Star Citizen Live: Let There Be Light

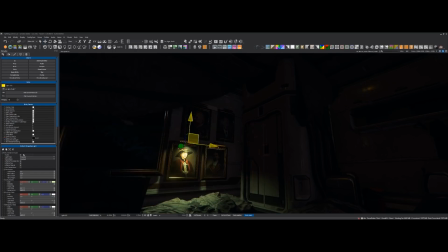So in this example, like there's no bounce light coming from this light here hitting the floor and then like shining back up you know if i turn it off and on there's no difference in this uh this part of the frame so what we'll do sometimes is we'll add like a kind of
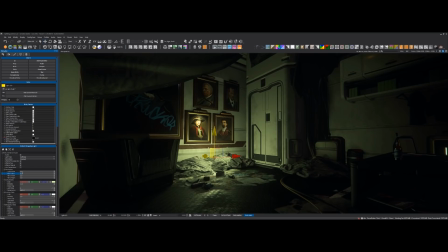a bounce light or a fill kind of light and in this case i'll just extend the bulb a little bit
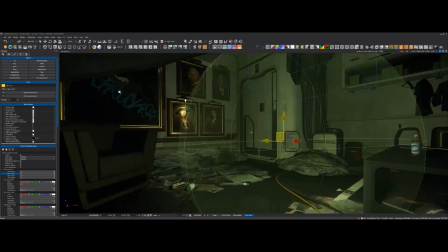so it's a bit softer i'm kind of thinking that i want the light source to be about as big as
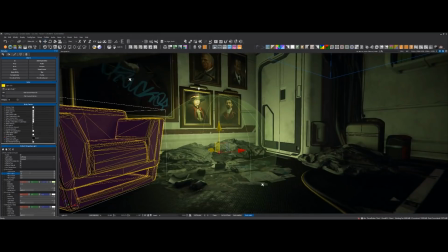the um the cone of this light hitting this uh this pile of dirty laundry on the floor
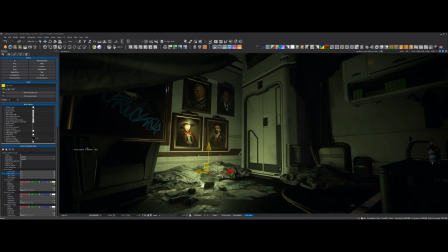so i'll bring that down to about there and then uh lighting is is pretty much all about
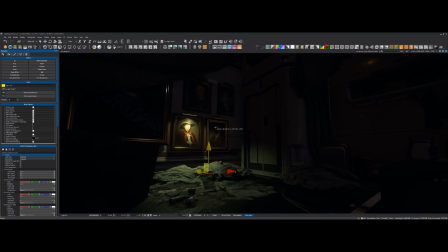ratios so it's all about how bright is your key light and then how bright are the subsequent bounce
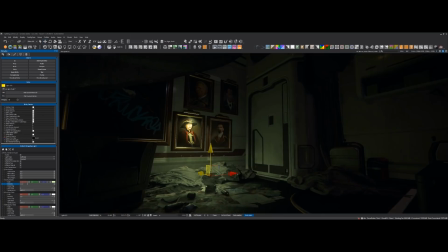and fill lights and that kind of stuff to create contrast uh in your scene so right now this this fill light is just way too bright so i'd bring that way down and even more than that probably even more than that and so now it's very subtle but it just adds a little
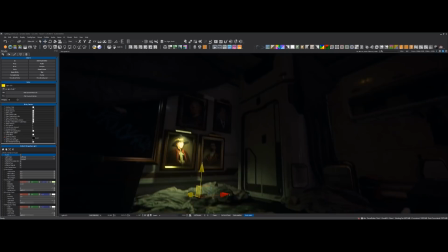bit of that kind of greenish uh light kind of bouncing up into the ceiling and uh and against these these areas
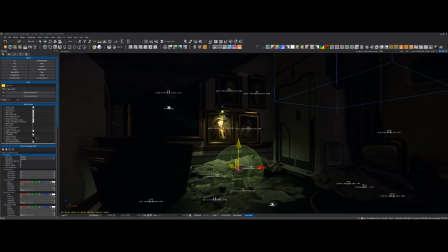and this light because it's so subtle in the grand scheme of things it doesn't need shadow casting to go back to your initial point.
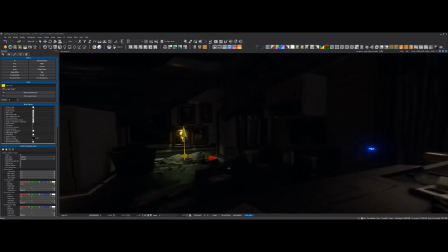So key lights, shadow casting, fill lights, no shadow casting.
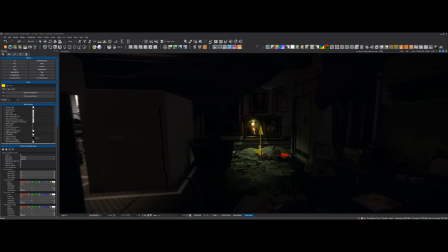It's always a hard balance because in an ideal situation, of course, every single light would be shadow casting and ray tracing would be on everything.
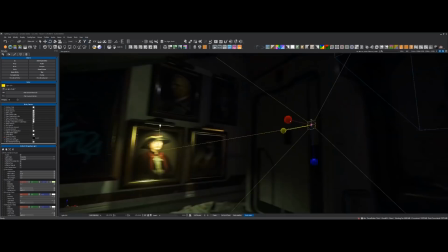And obviously you want to push these things as far as
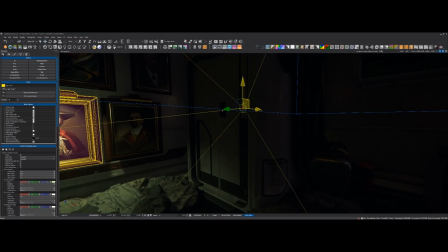possible but the performance performances and optimization is such an important
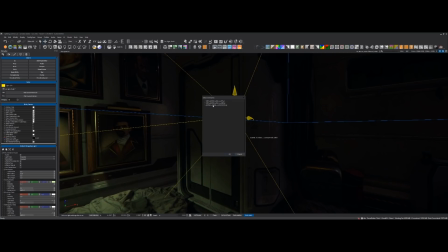consideration these days you always you take it you take it to the point of looking awesome
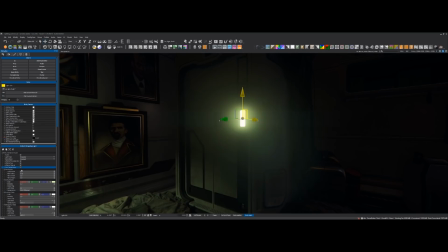and then you often have to scale it back uh you know by degrees to get
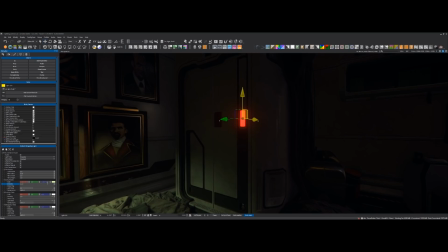to the point where it's performative yeah yeah exactly i mean obviously we we we try and replicate the real world as much as possible and you know
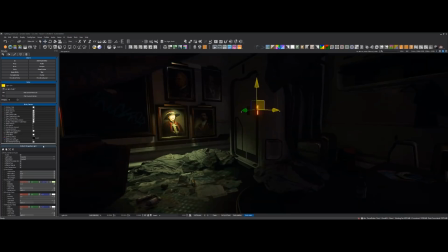in the real light in the real world i'm not sure i've i've heard of a light source that doesn't cast shadows
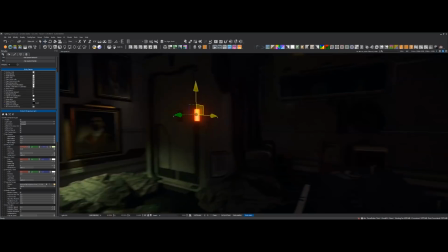that would be interesting so
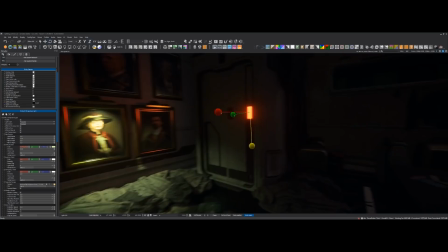that's that's obviously the goal but then the the realities of kind of computer graphics tends to get in the way of that sometimes
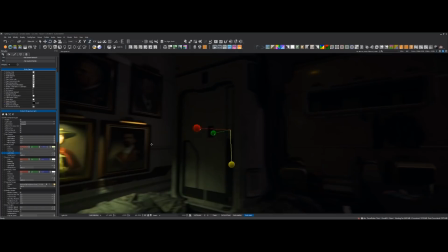all right so uh yeah i'm i'm basically just like kind of putting in um whatever
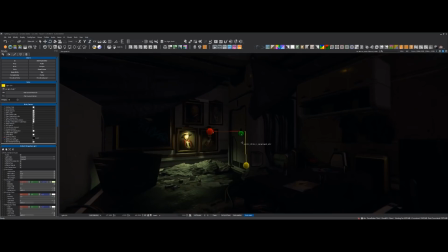i feel is going to kind of help the scene uh so one thing that i like to always try and add is a little bit of movement in the lighting.
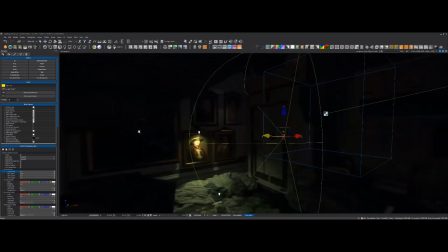That also, it helps, especially in our engine, like a lot of other engines use baked lighting, which then tends to be very static.
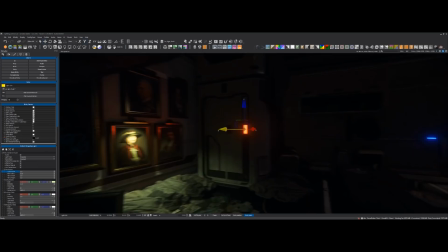And, you know, once it's baked, that's kind of how it looks. But our engine is and always has been like purely dynamic.
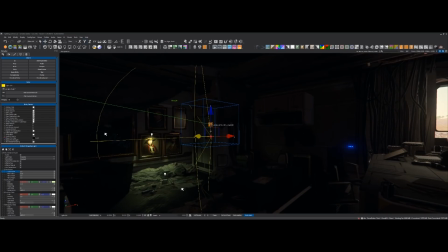The only thing that is baked would be kind of these cube maps. And even then we update and refresh those every now and then.
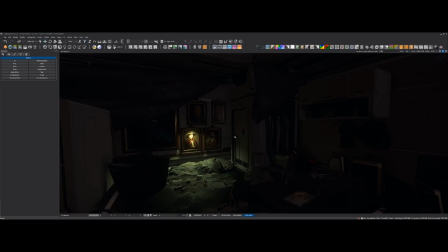So it's always nice to make the most out of those dynamic lights by
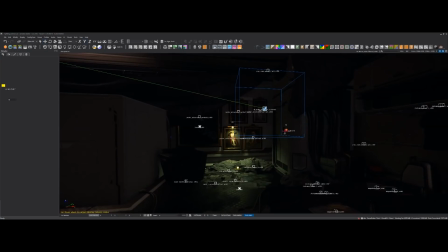making them move around or adding a little bit of extra animation and stuff like that to kind of help it out.
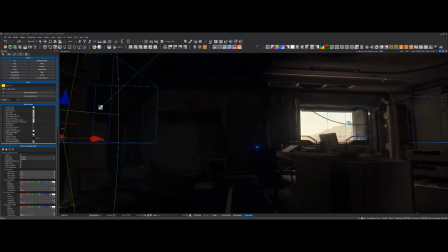Right. You're talking about the recently updated runtime probes. Yes, yeah, exactly. So all of these probes are set to be run times, so I'm not manually rebaking them. But I do sometimes I'll just select them all and then kind of hit refresh to force them to update in case they're not updating fast enough for my taste.
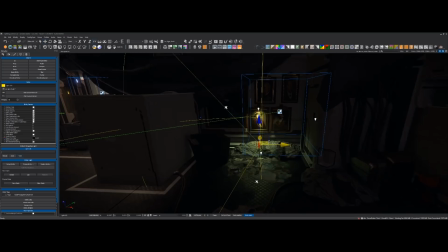So I'm going to create another light. From the chat, what is the exposure control in a scene? If you brighten it up a few stops, does it change the scene much? Do we control exposure?
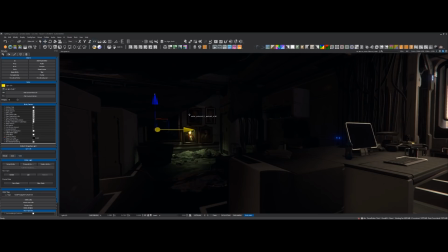um we uh from it on an artist perspective we don't control the exposure
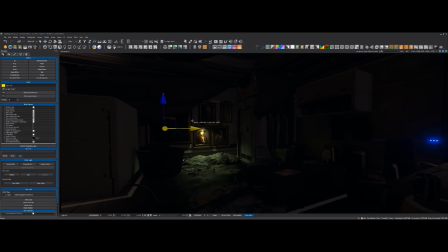itself directly uh we kind of we control the exposure through how bright we make our lighting
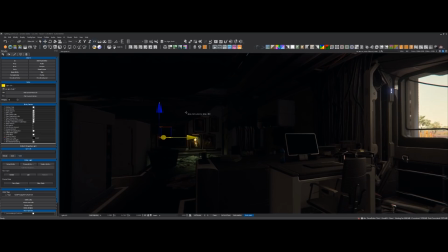um and in the background we have this kind of auto exposure system uh which you know has like a maximum brightness range and a darkness uh range and then it kind of you know tries to strike a balance in between uh so i've got these buttons up here which will let me kind
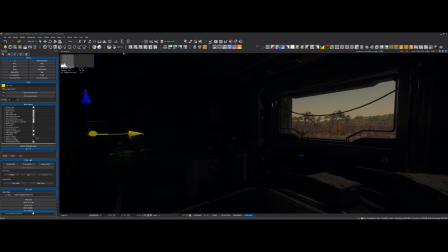of force the exposure to a certain almost kind of like an f-stop but it's actually it's an ev value and exposure value
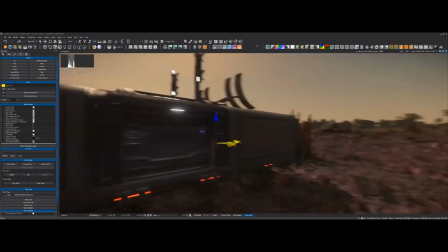so like this for example i've got it locked to an ev of 10 which works fine kind of outside and then you know
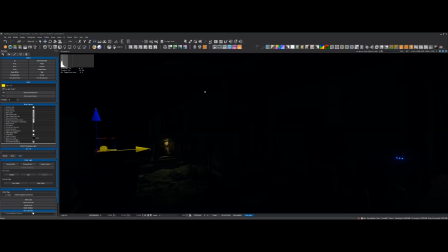once you get inside the the darker areas start getting really really dark almost pitch black and so without it the auto exposure can kind of kick in and then lift
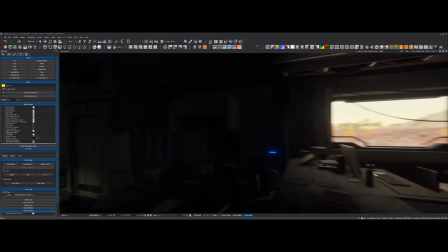those areas and that's kind of how you get like kind of blown out outdoors and
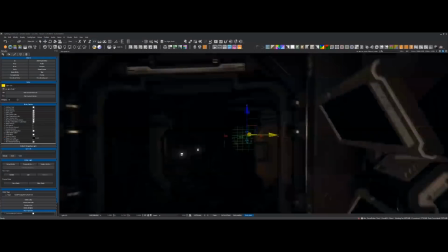then you know when you're outside looking in then you'd get kind of like a darker looking interiors from a distance
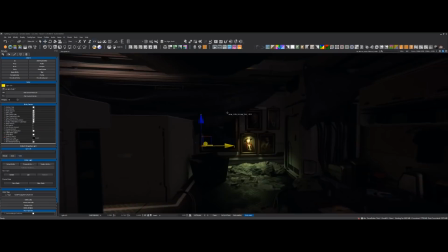until you kind of enter them so that's kind of how we work with our dynamic range but we don't actually have any individual control like say if I wanted this room specifically to be a certain
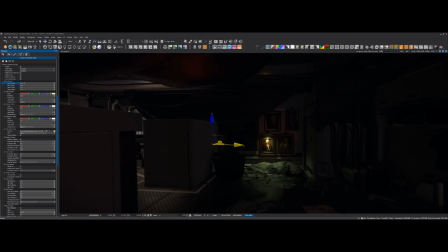exposure brightness, I don't have that control. Which is fine, because we have so many locations in our game. Having that extra level of control just means more time tweaking, more opportunities for bugs to appear, that kind of stuff.
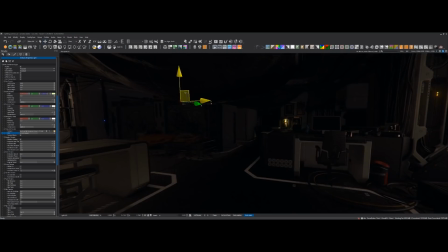I know Star Citizen and Lumberyard support HDR.
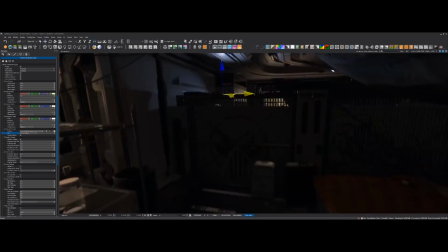How does that affect your work?
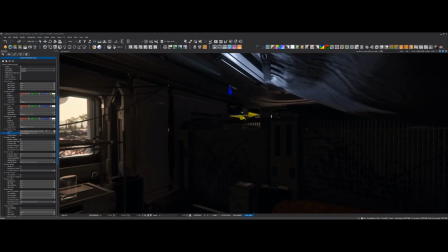like, uh, HDR monitors, or?
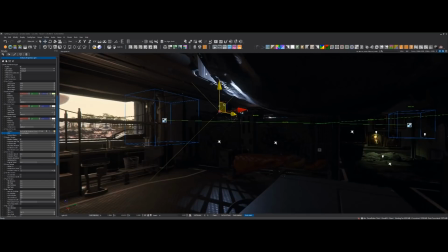Yeah, like, like, high dynamic range monitors and stuff, does that, does that, do, do, does that play a factor in how you light a scene?
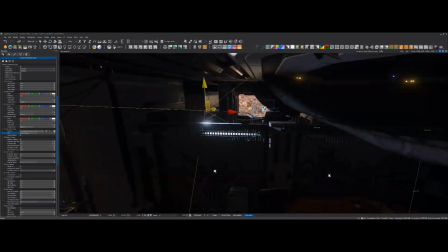Um, not so much, actually, I, uh, the, the HDR, um,
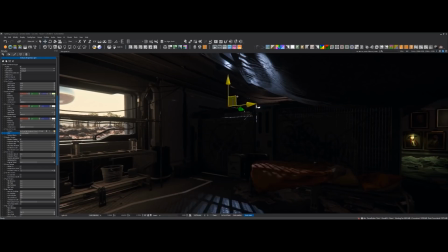system is kind of like a, it's a back-end kind of a graphics, uh, system, which will, um, I mean, I can't, I don't know the technicals, so you'd have to ask someone like alley yeah um but uh basically it's all kind of uh behind the scenes so it takes whatever we've lit and
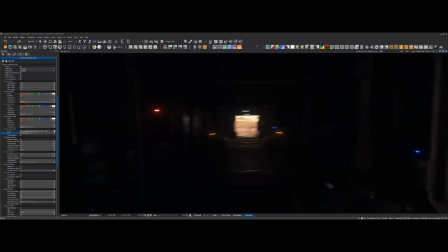then it uh it you know pushes things in certain in certain directions to uh to work for hdr so
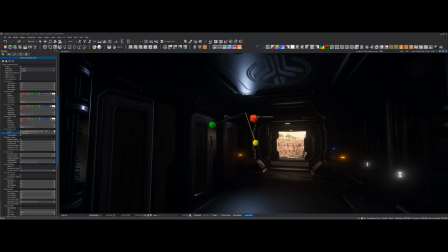i mean another kind of thing that i do when i am lighting a scene
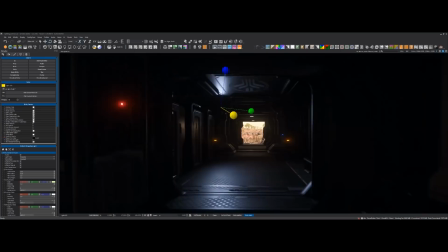is uh i mean one of the kind of things that um that ian really likes as
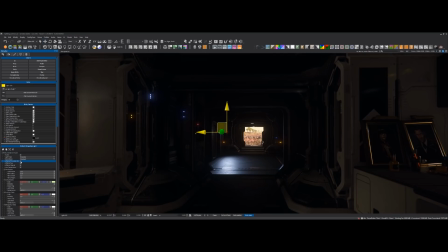our environment art director um is he likes lots of like kind of low
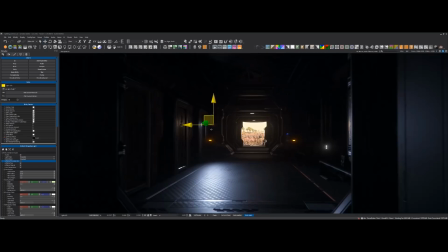angle glancing uh lights um and this this comes
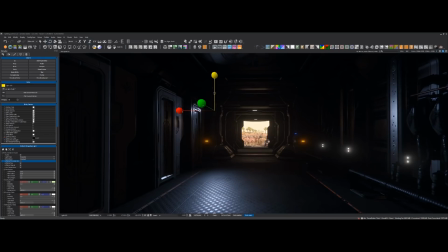from you know a lot of the art direction of our game comes from roger deakins and uh
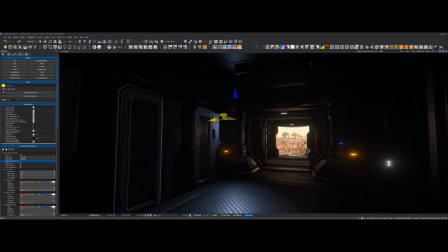um uh james cameron uh you know aliens and that kind
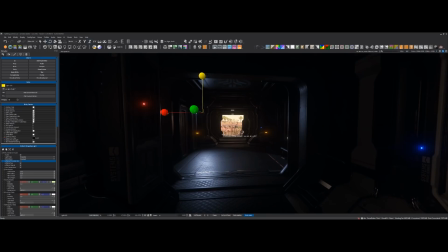of stuff uh kind of 80s 90s um sci-fi movies and
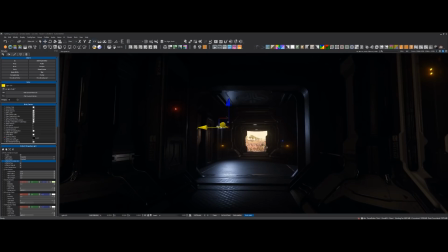uh you know in cinematics uh and movies you've always got very low lights you've always got lots of like specular highlights and stuff like that.
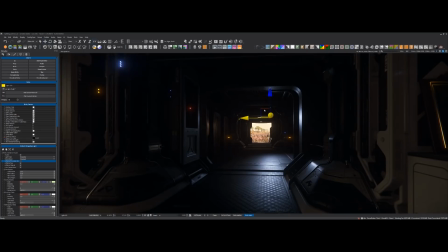And so sometimes when I'm looking to start lighting a scene, I'll just kind of place a light and just kind of look around for,
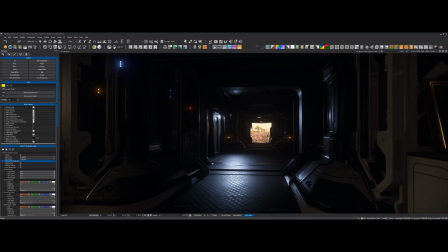again, kind of looking for those moments where I can see like,
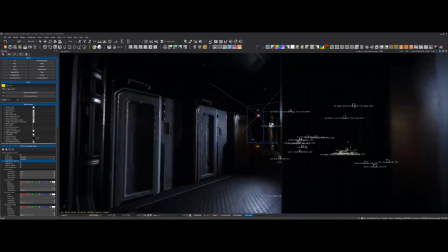you know, like, oh, maybe I really like how the light pings off this locker here and gives me a nice hot spot down there.